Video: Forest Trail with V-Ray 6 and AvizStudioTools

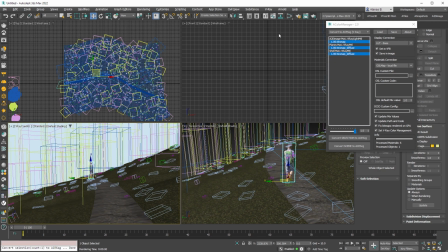17:15 Let's render and see how the converted texture look like in our scene.
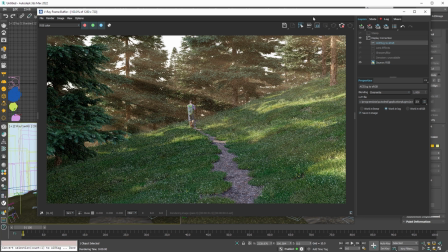Now the hiker is not so saturated, but because this is our only point of interest we can fine-tune its position and make it more vibrant by blending the texture's sRGB color space with ACES-CG.
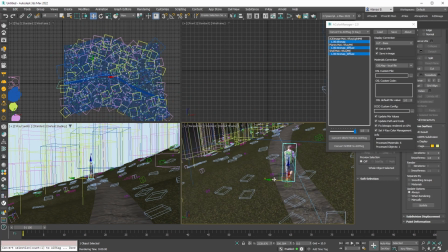17:42 First we move the object. And then adjust the slider in Awe Color Manager for the selected textures. Let's see the changes in the final image.
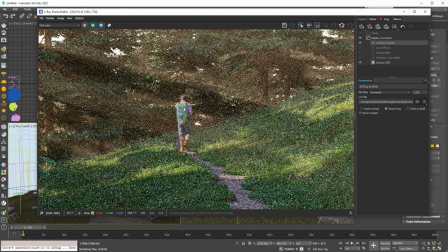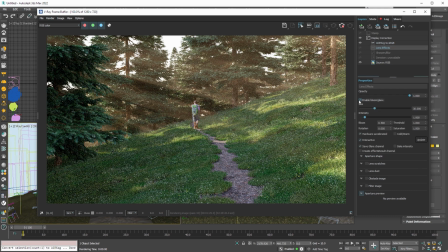18:01 To make the image more realistic, we can enable some lens effects and adjust the parameters. While rendering, we can try some of the other included with Awe Color Manager LUTs.
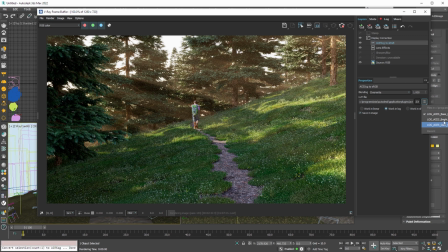18:16 With the dark lookup table we get more like late afternoon look. And with the bright lookup table, more like early morning.
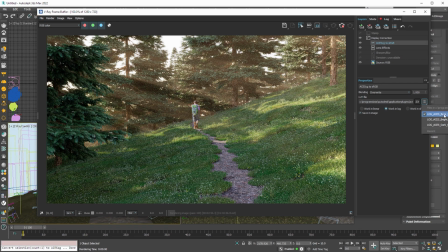18:26 With base lookup table we get the normal ACES CG workflow colors and contrast.
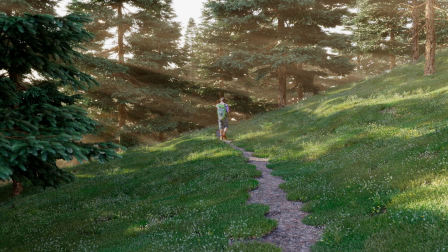18:33 This is the final image on full screen with the bright lookup table applied. This is the same view rendered in sRGB color space.
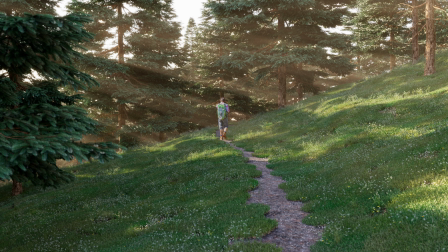18:43 This is the image rendered in ACES CG color space with the base lookup table.
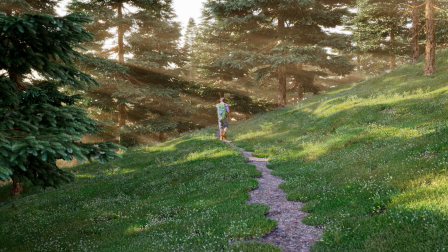18:48 This is the image rendered in ACES CG color space with the base lookup table and some color corrections in external application. We hope you enjoy this short tutorial. Please consider liking, subscribing and sharing our videos. Thank you for watching.